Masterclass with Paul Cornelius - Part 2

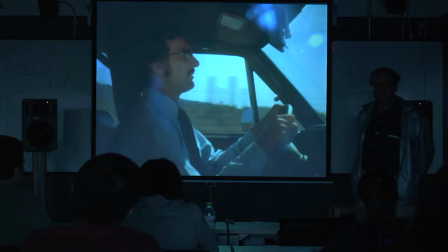1766s
Give it that sound. and he gets up and behind it.
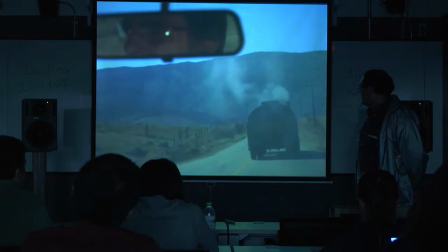1770s
In fact, as we watch this, yeah, we know the name of this thing is Jewel, but we don't really know
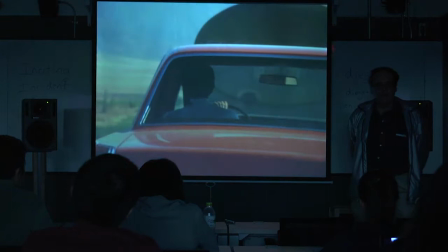1777s
that this is all that significant.
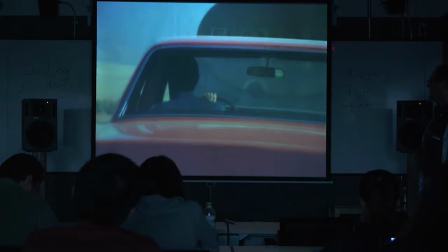1779s
This is a guy just getting irritated by pollution at this point until something happens here in just a couple of seconds.
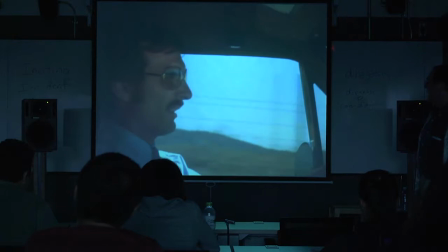1788s
This should change your mind. It should change your psychology and your reaction to the film, and then you're going to know,
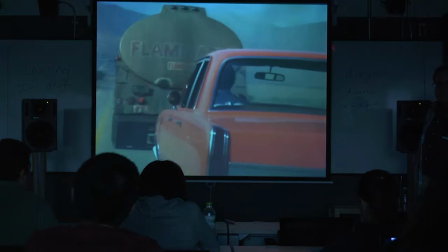1794s
it may not be the inciting incident, but you're going to know that this truck has a lot more to do with the film than simply being something else he's passing on the road.
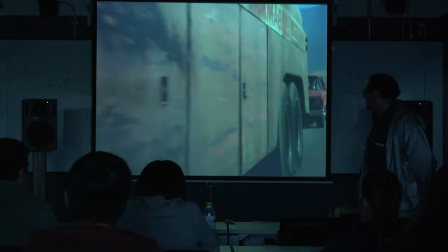1808s
Let's see, I think we're about to get it right here. Here we go. Watch the camera track.
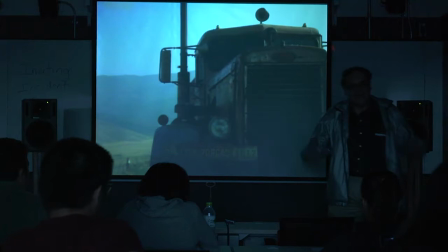1816s
Okay, freeze it. And here we have it. Dirty, filthy, anonymous, low-angle shot so that this thing looms over you, almost. and this is going to predominantly be the way this truck is shot for the entire film.
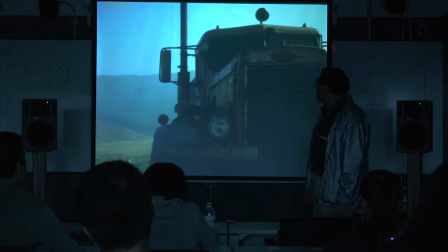1835s
So almost from the very beginning, it is anthropomorphized, or made into something seeming to have a little bit of human qualities. Because the only thing we see of the driver ever, the bare arm, where he waves him past here.
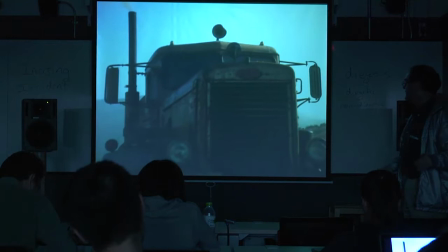1852s
Okay, keep going. And by the way, the sound here is starting to get interesting too. you can put up a little sound to it.
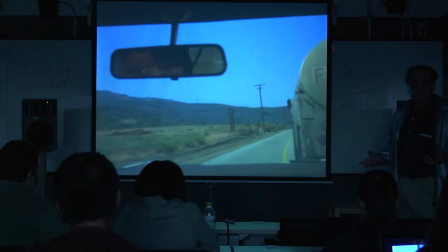1863s
Because the truck announces itself as something special because the sound associated with the truck starts to fill the screen more, too.
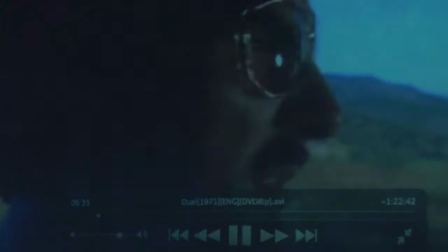1872s
And there he is, of course, stuck. I love that. We actually get a double shot there, here.
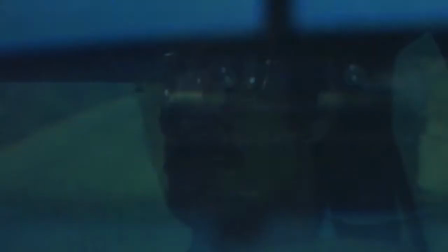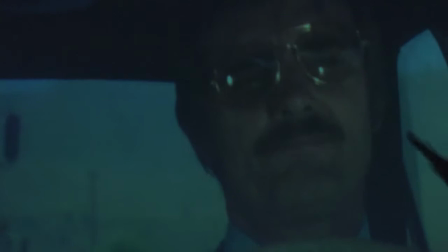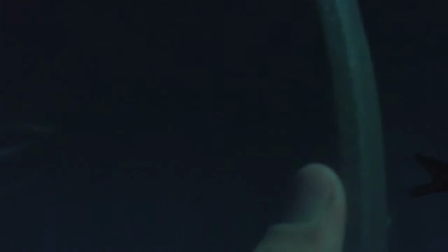1891s
Again, at this point, the sound is all still diegetic, and that sound from the AM radio persists a lot through this film.
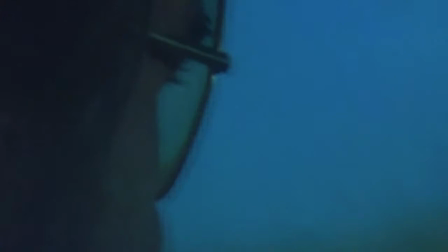1900s
Even at a certain point where other sort of sound forces are taking effect, we still sort of hear the radio, but it's sort of fading out. There we go again.
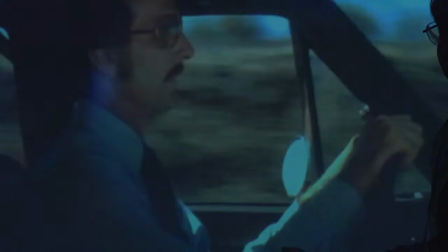1913s
Now we're starting to say, what the heck is what's going on here? Because now it's even upset him.
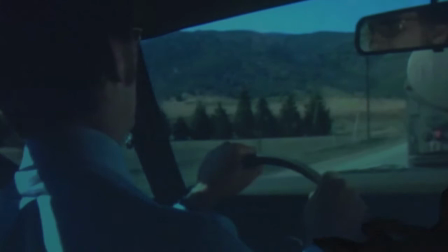1918s
And this guy doesn't get upset. Why? Because this guy is a wimp.
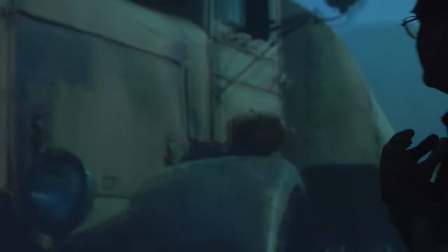1925s
That's what he is. When you look at what David Mann is, he's got an iron-pressed shirt, he's driving by the rules,
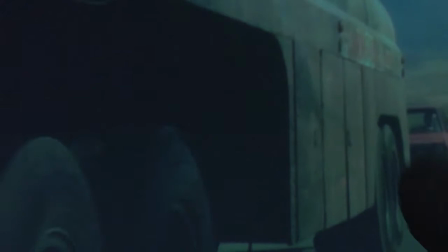1933s
he's even complaining about pollution in 1971.
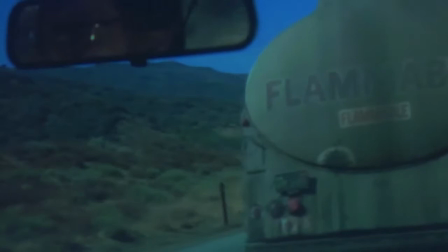1940s
He's a wimp. And we start to hear that, like I say, the reason I introduced that is because part of that's a back story that we see.
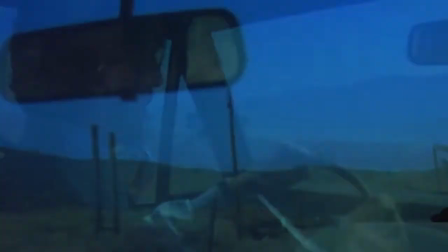1950s
I think we get the first honk here, too, don't we?
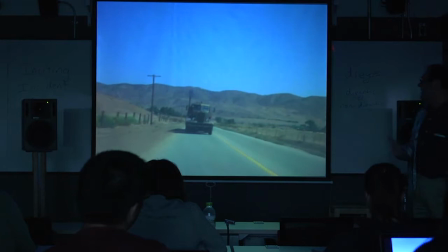1955s
That's about as clear as we ever see the driver, I think. Okay, now we're starting to ratchet this thing up.
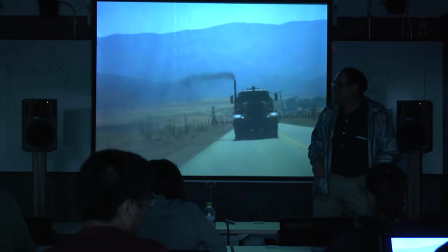1963s
Okay, lower the sound.
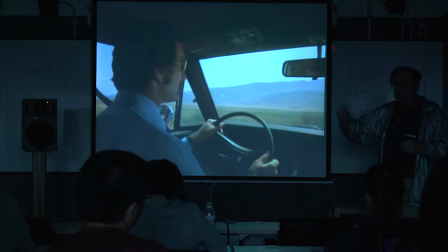1966s
And what you're starting to see here also with the driver is, with David, you're starting to see an evolution of emotional states.
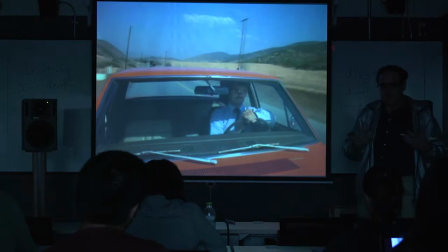1974s
First of all, he's irritated by the pollution. Then he's antagonized.
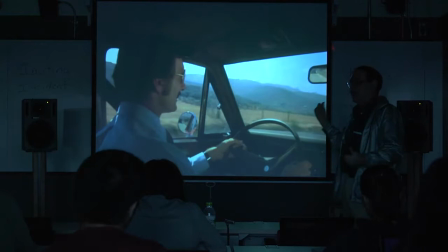1979s
Then he's going to become angry. Then you're going to have episodes where the truck is going to find him, and he's going to be becoming fearful. In the Chuck's Cafe, he's going to become paranoid. He goes through a whole variety of emotional states.
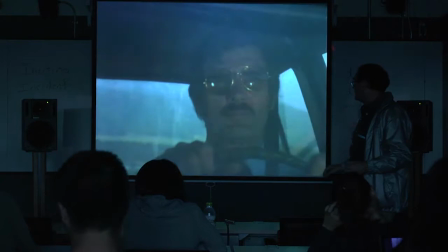1993s
It's a bravura performance by the actor, Dennis Weaver.
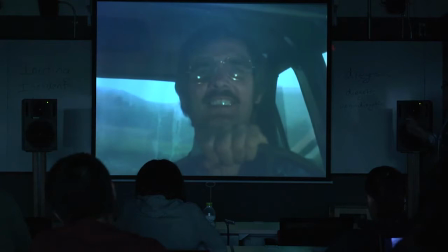2000s
But like I say, a little bit about his background here is revealed, and we're about to get a little bit more here,
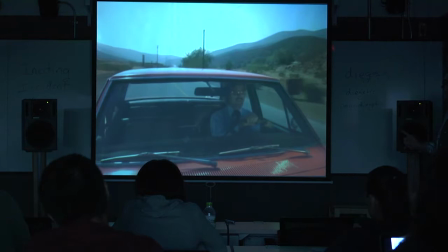2007s
when he does one of these things that always drive you crazy. Think about the logic of this.